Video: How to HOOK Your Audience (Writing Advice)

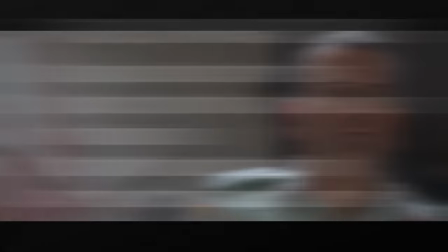(8:08)
How are they gonna stop the alien and then the fifth tip?
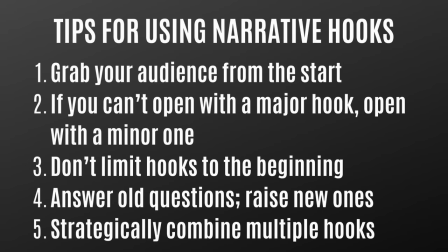(8:11)
Strategically combine multiple types of hooks I'm not saying throw every single type into your story or every single type into your opening scene But in some cases you can combine multiple types of hooks in order to get a greater impact an example This would come from Breaking Bad in the very first scene
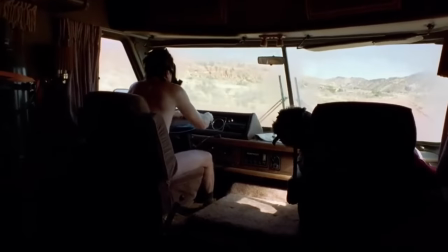(8:27)
of Breaking Bad It drops us into the middle of dramatic action as Walt is driving away And then he ends up crashing his vehicle and we see
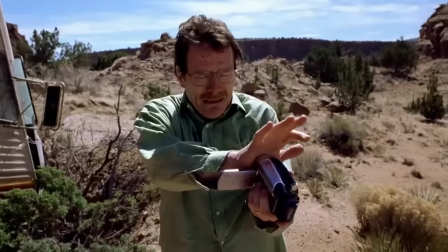(8:34)
unusual things like Walt wearing a mask and driving around in his underwear And then there's strong emotion when Walt nervously addresses his family through a video
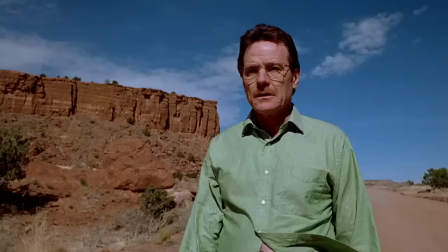(8:41)
recording and finally the scene ends with Walt pointing his gun in the direction of approaching sirens,
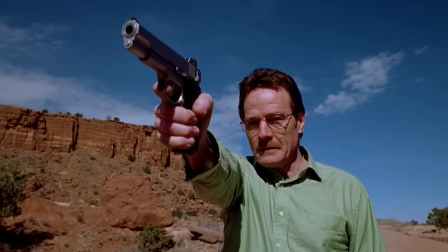(8:47)
which raises tons of questions like what's going to happen next, how will this guy get out of this mess, and why is he even here in the first place?
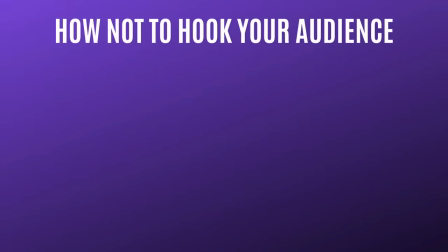(8:53)
Okay, now before we wrap up this video, I want to give you some quick tips on how not to hook your audience. And these are some things you want to avoid doing, especially at the very beginning of a story.
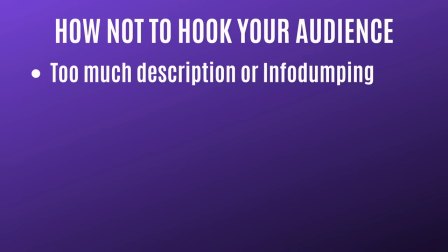(9:04)
The first thing to avoid is too much description or info dumping. Most audiences do not want to get buried under a pile of details at the start of a story. Instead, get your audience invested in the characters and their goals.
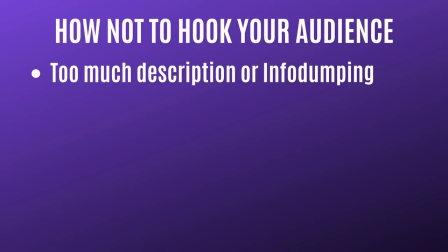(9:18)
Once you've established the characters, then you can start unloading heavy details and describing the history of your story world. Second thing you want to avoid is overwhelming your audience.
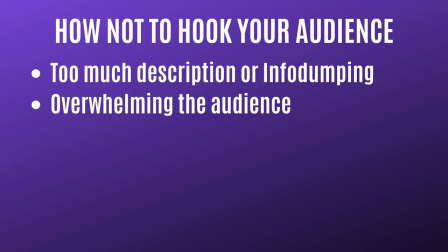(9:27)
And when you start a story, there's going to be a temptation to use a ton of different hooks in order to find something that works, something that actually grabs the audience. But you need to be selective. You can't just throw everything you can at them. And if you do, you may end up confusing or overwhelming people.
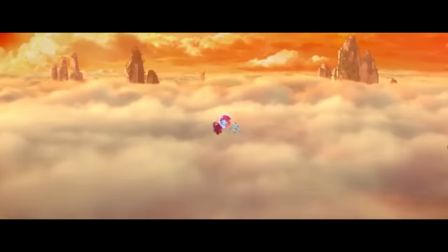(9:43)
An example of this comes from the 2019 movie Nezah. And this one opens up with an info dump about a special item known as the Chaos Pearl.
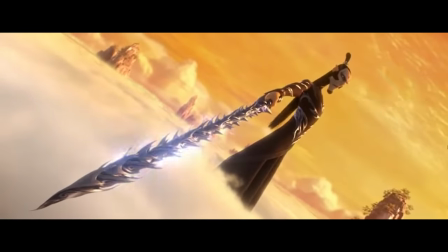(9:51)
Then we get introduced to two side characters who battle the Chaos Pearl, and then there's fast-paced action, there's magic, there's humor, there's backstory,
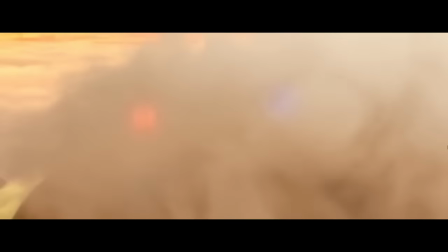(9:59)
there's a wizard master who saves the day, and then the Chaos Pearl gets divided into two parts before we get another info dump that sets up the main storyline.
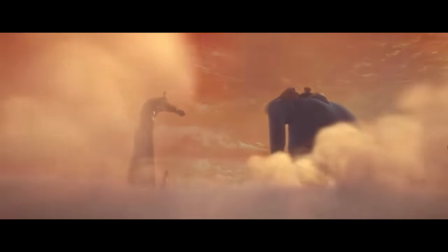(10:07)
And the thing is there's just too much going on in the span of three minutes and thankfully the movie gets better once it settles down But the hectic opening
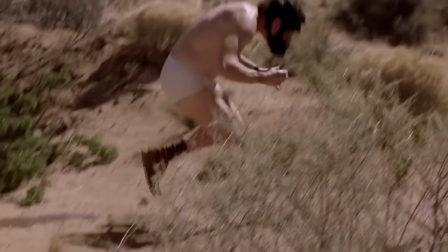(10:14)
can create a lot of confusion now as I mentioned There's nothing wrong with combining multiple hooks like in the Breaking Bad example I gave
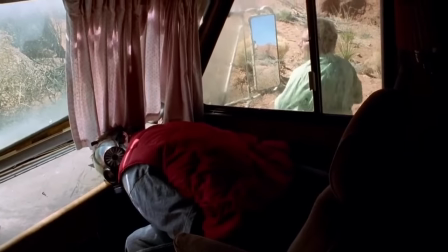(10:21)
you however that example works because it keeps things simple it focuses strictly on Walt and his immediate situation Neza on the other hand
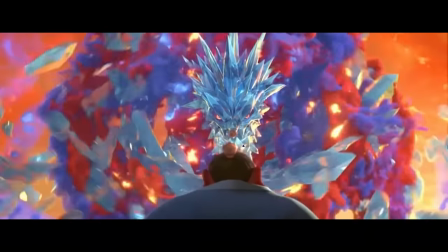(10:30)
hits us with a whirlwind of information right at the start and some of the most interesting details get buried among others Another thing to avoid is opening up your story
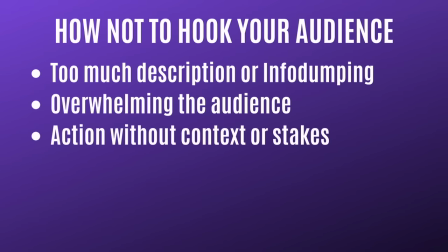(10:38)
with action scenes that don't have context or stakes. Now movies and TV can get away with this if they're visually stylish. But if you're writing a novel, be careful if you're starting things off with tons of action. It's critical that you give us a reason to care about the action that's happening.
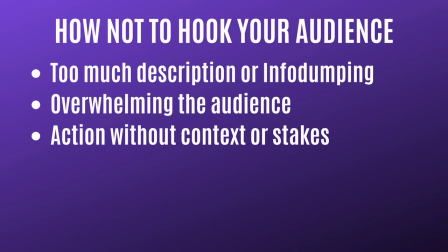(10:55)
Don't just show us a bunch of explosions or gunshots or swinging swords. Answer the question, why should we care? And then the last thing to avoid is vague or inconsistent openings.
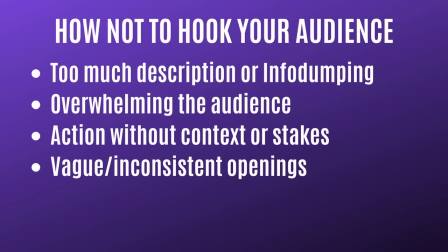(11:06)
And sometimes a writer will start a story with a scene that tries to be clever, but in the end it only leaves the audience feeling bored or confused. And it's important to consider what types of questions you want to put in your audience's heads. When that opening scene ends, you want them wondering what will happen next.
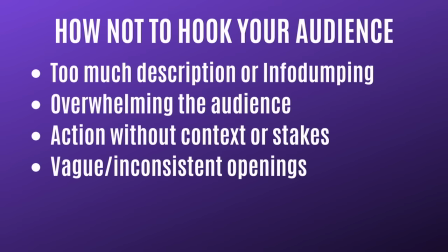(11:22)
You don't want them wondering what did they just watch. An example of this comes from the movie Justice League, the theatrical cut.
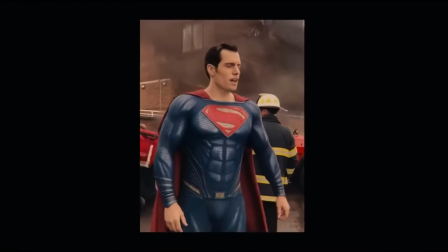(11:28)
And this one opens up with a kid interviewing Superman on a cell phone.
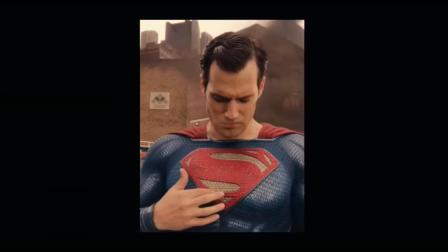(11:31)
And this scene is just weird, the tone, the direction, the purpose, it's just all over the place.
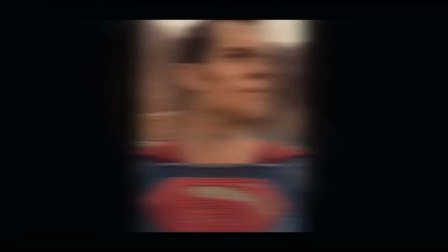(11:37)
It's hard to know how to feel after watching this intro. It definitely doesn't hook the audience, and in most cases it's only going to alienate them.
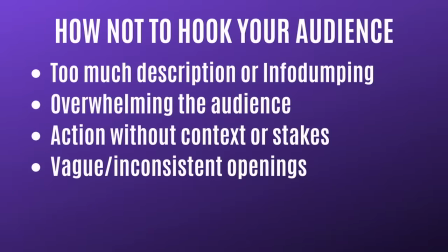(11:44)
So when you are coming up with your intro scene, try and settle on one good hook. If you want to include some others, like in Breaking Bad, you can do that as well, but at least focus on getting a clear, effective hook in there. As long as you get your audience on board, you can have success with your story. So I hope this helps.
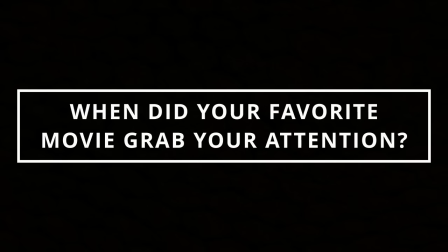(12:02)
Question of the day, what is your favorite movie and at what point did it grab your attention? Let us know in the comments section below. Thank you for watching. If you want to support the channel, please pick up a copy of either one of my books. Bad Parts is great if you like small town horror.